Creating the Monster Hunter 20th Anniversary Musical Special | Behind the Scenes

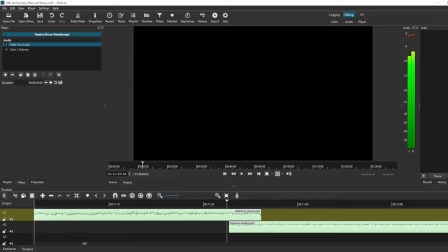[45:57]
You listen to those tracks kind of combined, they both have kind of a shift in the note being held kind of around at the same time.
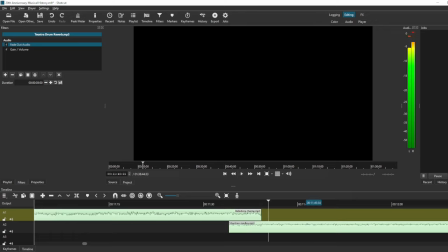[46:13]
There's just kind of those changes in the music that occur kind of in sync with one another. I think they sound pretty good together. Yeah, there's changes in the music. They're not 100% in sync, but they're kind of like relatively lining up with one another.
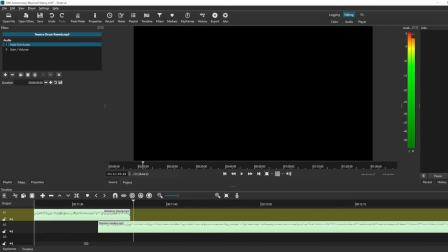[46:33]
Sound quite good.
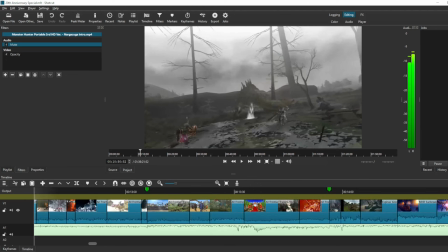[46:33]
And then what I wanted to do here, so towards the end of this section, I wanted to kind of do a little bit of storytelling.
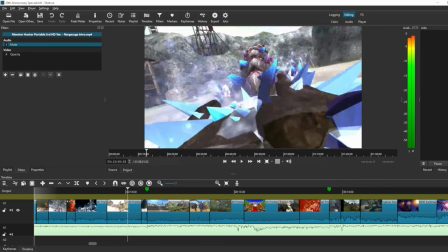[46:42]
So we have like the Zenith monsters come in, like right as the Shantien theme's going.
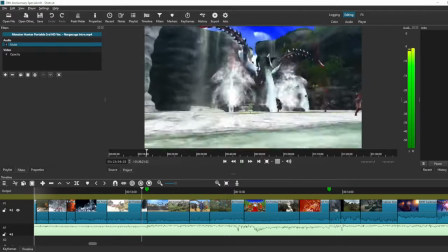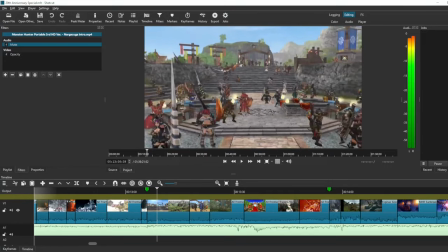[46:55]
And then off the Shantien medley that I had, there's this bit, which I think is the main menu or the file selection for Monster Hunter Frontier G, which is a remix of Shantien's theme with a bit of a more somber,
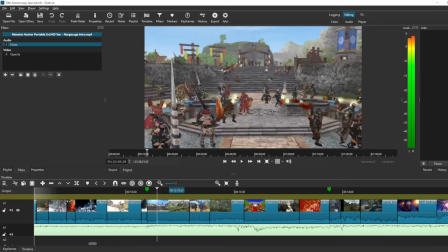[47:07]
kind of quieter edge to it. And I thought that would work really well for using a lot of footage of, like, just players in the hub.
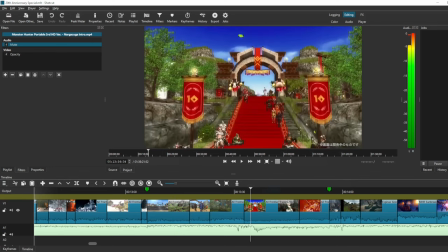[47:16]
This was a lot of promo footage for the 10th anniversary of Monster Hunter Frontier. This 10th anniversary comes in right as the game is entering kind of its like twilight years, because it only lasted 12 years. So it hits this big point when it's 10 years old, and this is kind of right when Monster Hunter Frontier Z comes out,
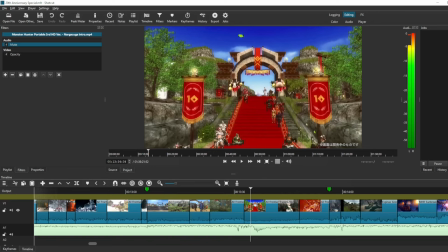[47:35]
and this is really kind of the beginning of the end for Frontier proper. So I felt like having this kind of more mellow music over all this kind of like sweeping footage of the people just enjoying themselves in the MMO would kind of have a bittersweet edge to it.
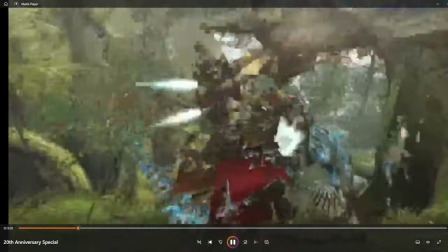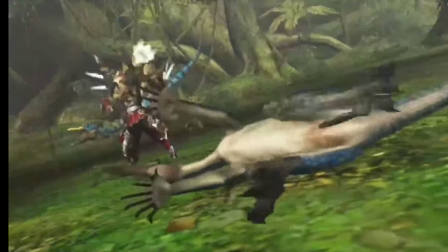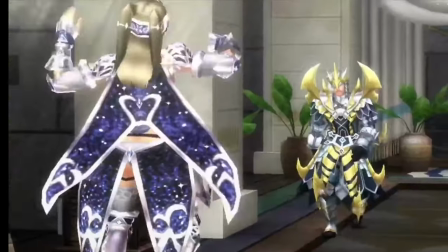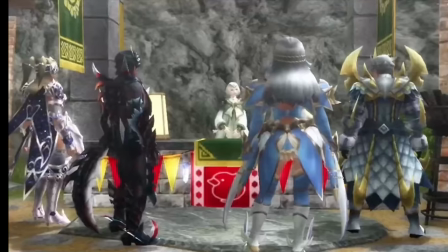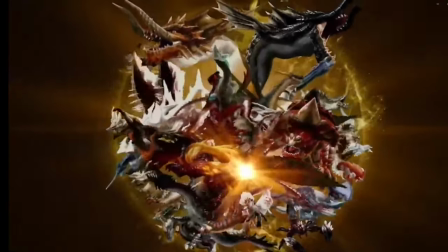[48:15]
And I had this really nice piece right here of all the monsters, like, kind of saying goodbye before they get immortalized into the 10th logo.
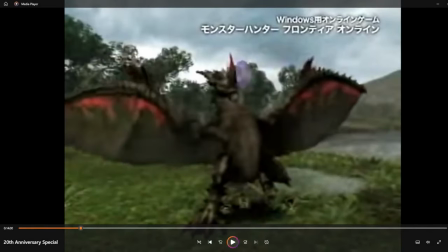[48:25]
And then right as that percussion hits, you have the Espenass coming back in Sunbreak.
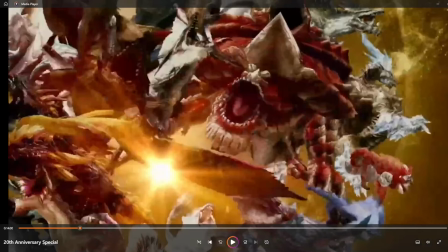[48:30]
So, you kind of have it like, oh, here's all these guys.
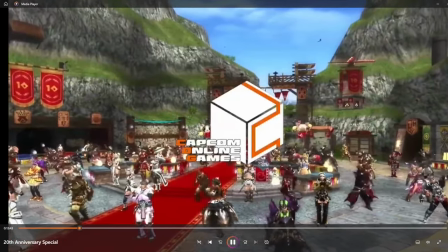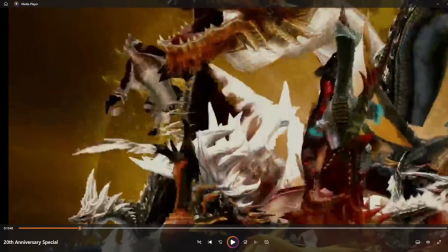[48:42]
So you have it like, you have all these monsters, several, like, dozens of them that we met over the course of this game, right before they kind of get immortalized in history, you know, you think they're kind of gone, left to the history of Frontier, and then that's gonna lead right into,
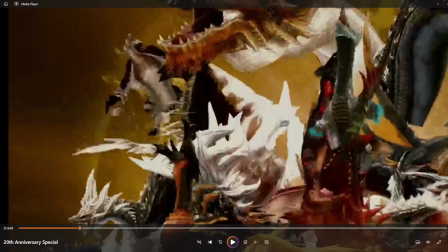[48:58]
like, that drum percussion hit that's gonna signal in the return of Espenass.
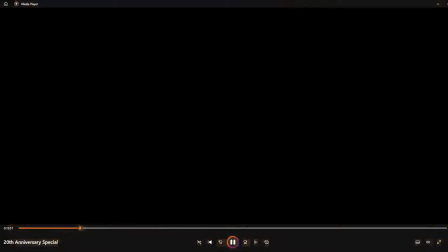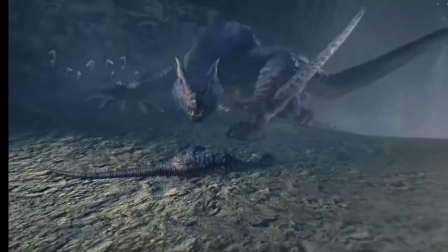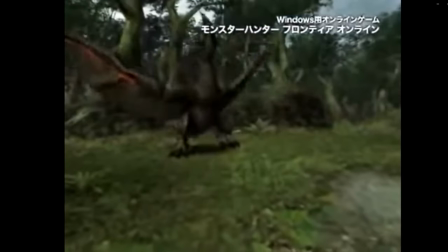[49:15]
Go back to classic footage of him in Frontier, his classic gameplay.
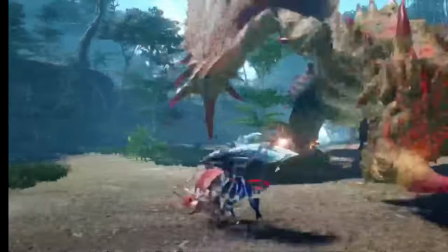[49:20]
You cycle back into the brand new stuff. And I think the tone just hits perfectly.
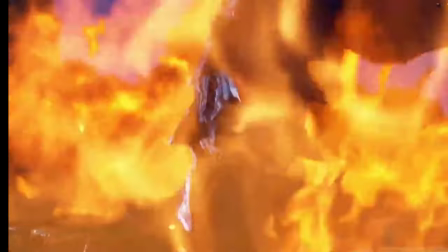[49:31]
You have Espenass's intro with Teostra, the original flagship of Frontier.
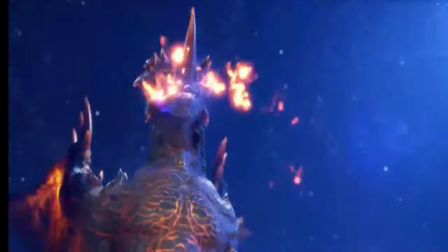[49:40]
And
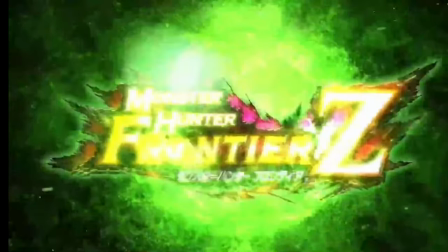[49:45]
And then this had to be slowed down quite a bit just so I can get the timing correctly, so it looks a little bit awkward, but whatever.
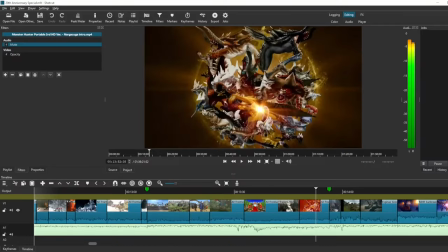[49:51]
Cap it off with Monster Hunter Frontier Z. Yeah, no, I am a big, big, big fan of this kind of small miniature narrative I was able to create. This kind of somberness of the death of a very long-lived Monster Hunter game, the most long-lived Monster Hunter game.
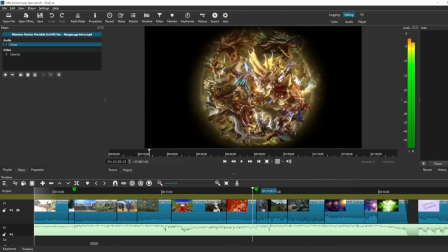[50:06]
These monsters kind of going away, and then just the unexpected return that we didn't think was going to happen,
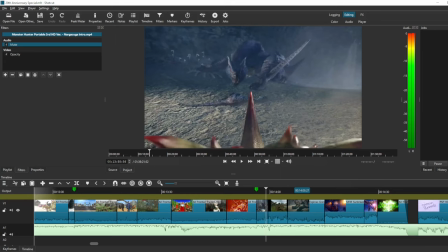[50:14]
hits with the percussion, and then you have kind of like this swelling back up of a much more like triumphant music as Espenass makes a full return,
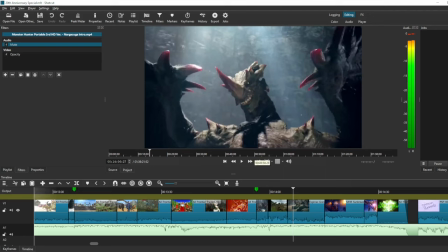[50:22]
signaling that there might still yet be a future for these guys. And I really, really like that.
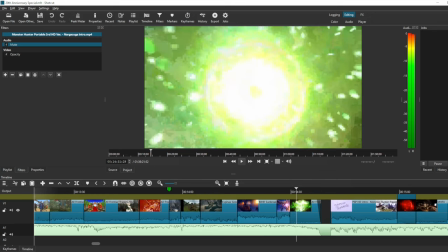[50:27]
So then that caps out and it closes out Frontier. Back to what I said with like the full cut.
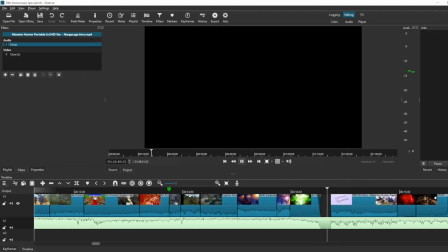[50:32]
And then we move into...
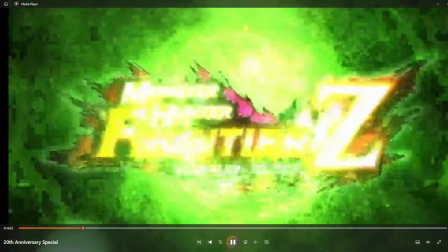[50:37]
So we have this... Cuts to the silence.
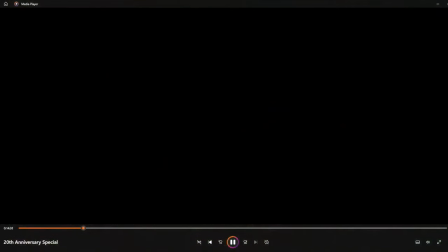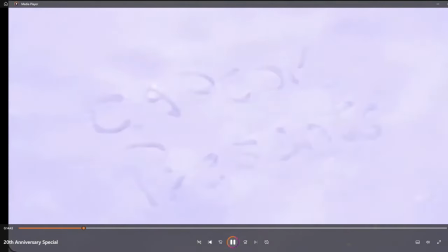[50:49]
And we move into one of the most nostalgic, one of the most homely,
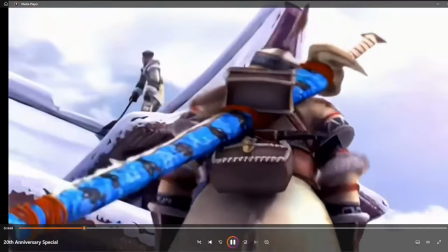[50:55]
one of the most well-known pieces of Monster Hunter music out there.
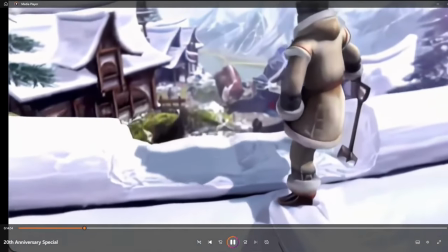[51:00]
Anyone who has ever made a video essay on Monster Hunter has used the Poke Village theme.
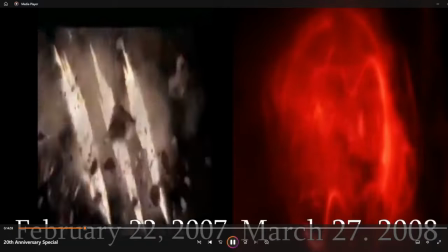[51:05]
It's borderline oversaturated at this point, but man, is it effective.
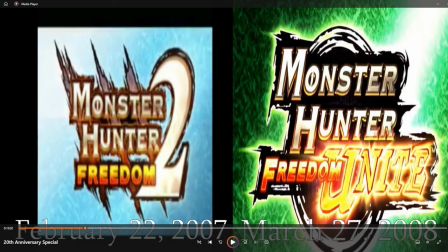[51:10]
Yeah, so this is what I was talking about with the fact that, so Freedom 2, Freedom Unites, I think technically speaking, the original Frontier comes out a little bit after Freedom 2, I think. I think the dates are a little bit mismatched. But I go with Freedom 2 and Freedom Unite, very, very similar games.
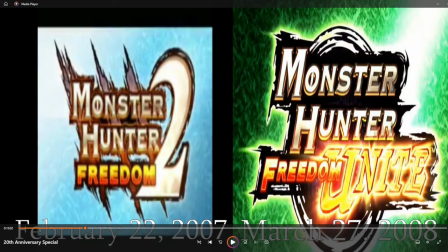[51:26]
Freedom Unite's an expansion off of Freedom 2, and this is back before the expansions got, like, their own separate narratives and their own separate themes and whatnot, so they're very package-dealable.
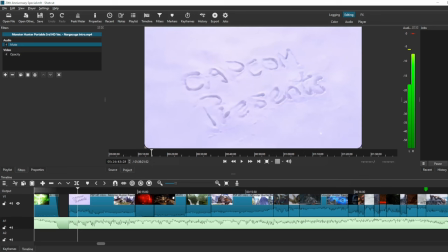[51:37]
I like this little bit right here.
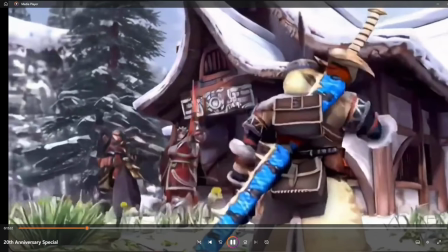[51:39]
I like this little bit right here, where I kind of have this kind of going out on a quest type of bit before we transition into the Arctic Ridge theme.
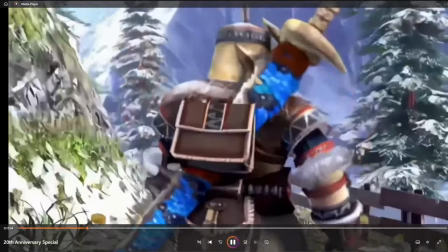[51:48]
So the Poke Village theme plays out.
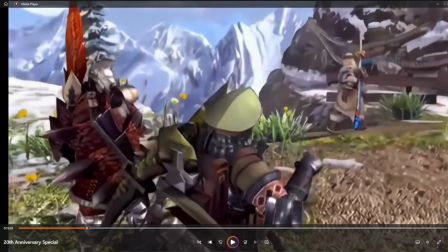[51:53]
And you hear that kind of gradual percussion coming in, kind of overlaid in with the Poke Village theme as we're building up to the battle theme.
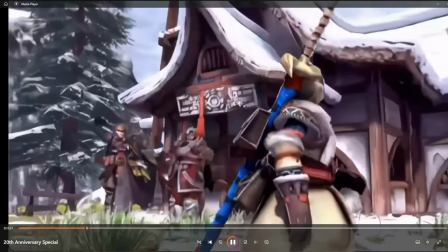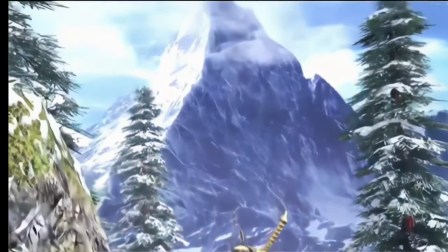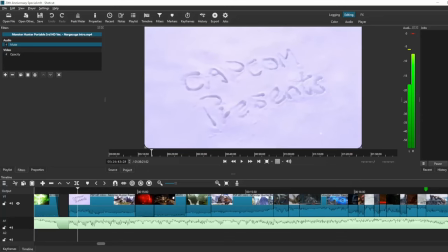[52:11]
That's a nice transition. I really like that one. I like the rhythm that that one has. So that one comes in, and then I do something kind of interesting here.
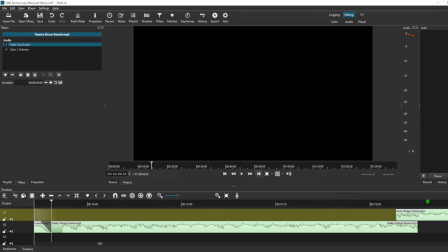[52:19]
So musically, I wanted to play around with Tigrex.
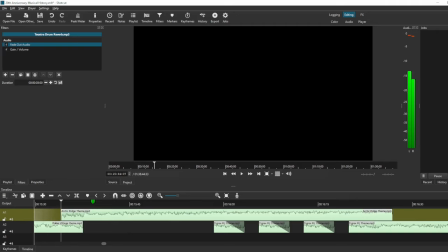[52:25]
Tigrex is just kind of one of my favorite creatures in Monster Hunter. And I found a connection I could use between the two themes that I could play around with. So what I did, let me mute this track right here. So with the Arctic Ridge themes, I have these I have these measures that sound very, very similar.
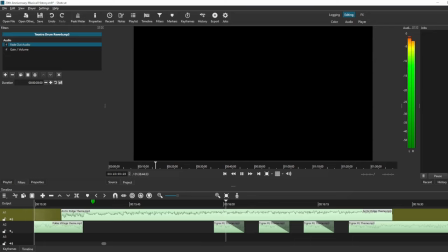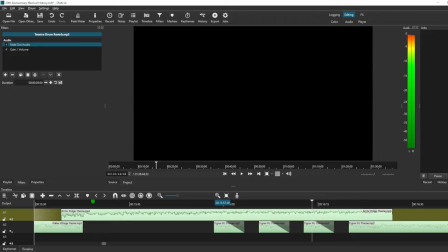[52:58]
Yeah, so I have that repetition right there, so I want to play around with this repetition. What I did was I took the intro to the Freedom Unite Tigrex theme, which has this gong hit into percussion.
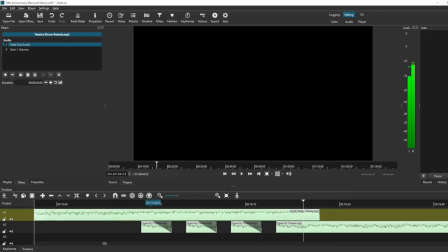[53:15]
So I took that, and then I spliced that together with the repetition.
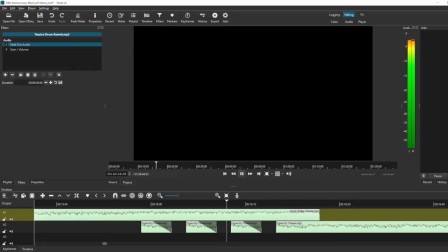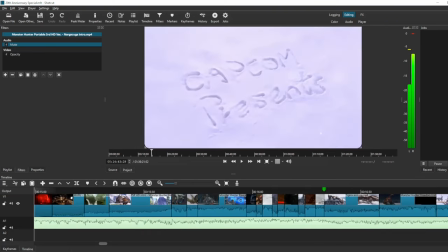[53:38]
So I have this as kind of like the impending Tigrex. I took that, and then on a video front, so this is actually a little bit of cheating right here.
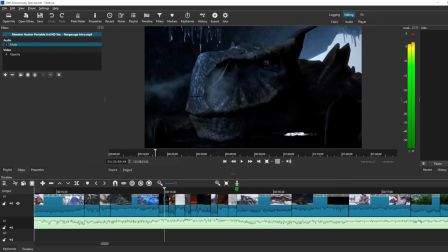[53:46]
This is from the intro to Monster Hunter Generations, the bit that shows off Gammoth. This is Gammoth waking up a Tigrex.
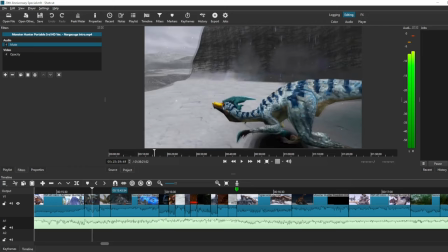[53:54]
But I have it as this narrative like, oh, you have these monsters like Geodrome, like Boldrome, like Kezu, these Arctic Ridge monsters to fit with that theme.
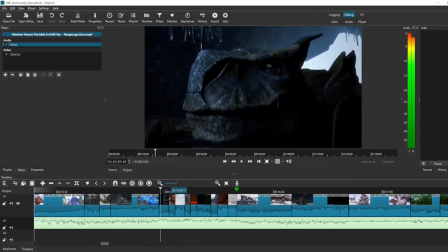[54:02]
And then interspliced in the middle of there, you have this kind of like
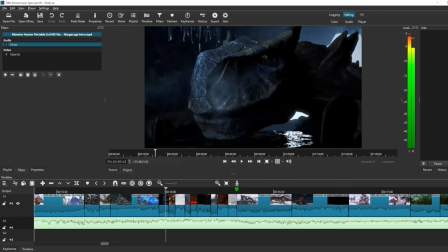[54:06]
oncoming monster that's just kind of being teased and built up throughout the video.
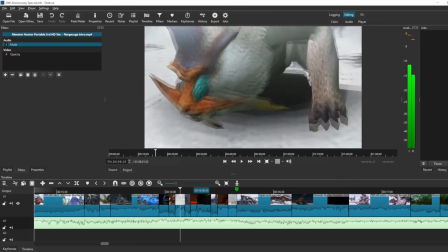[54:11]
And then you'll go, yeah, no, there's Daimyo and there's Blank Ganga.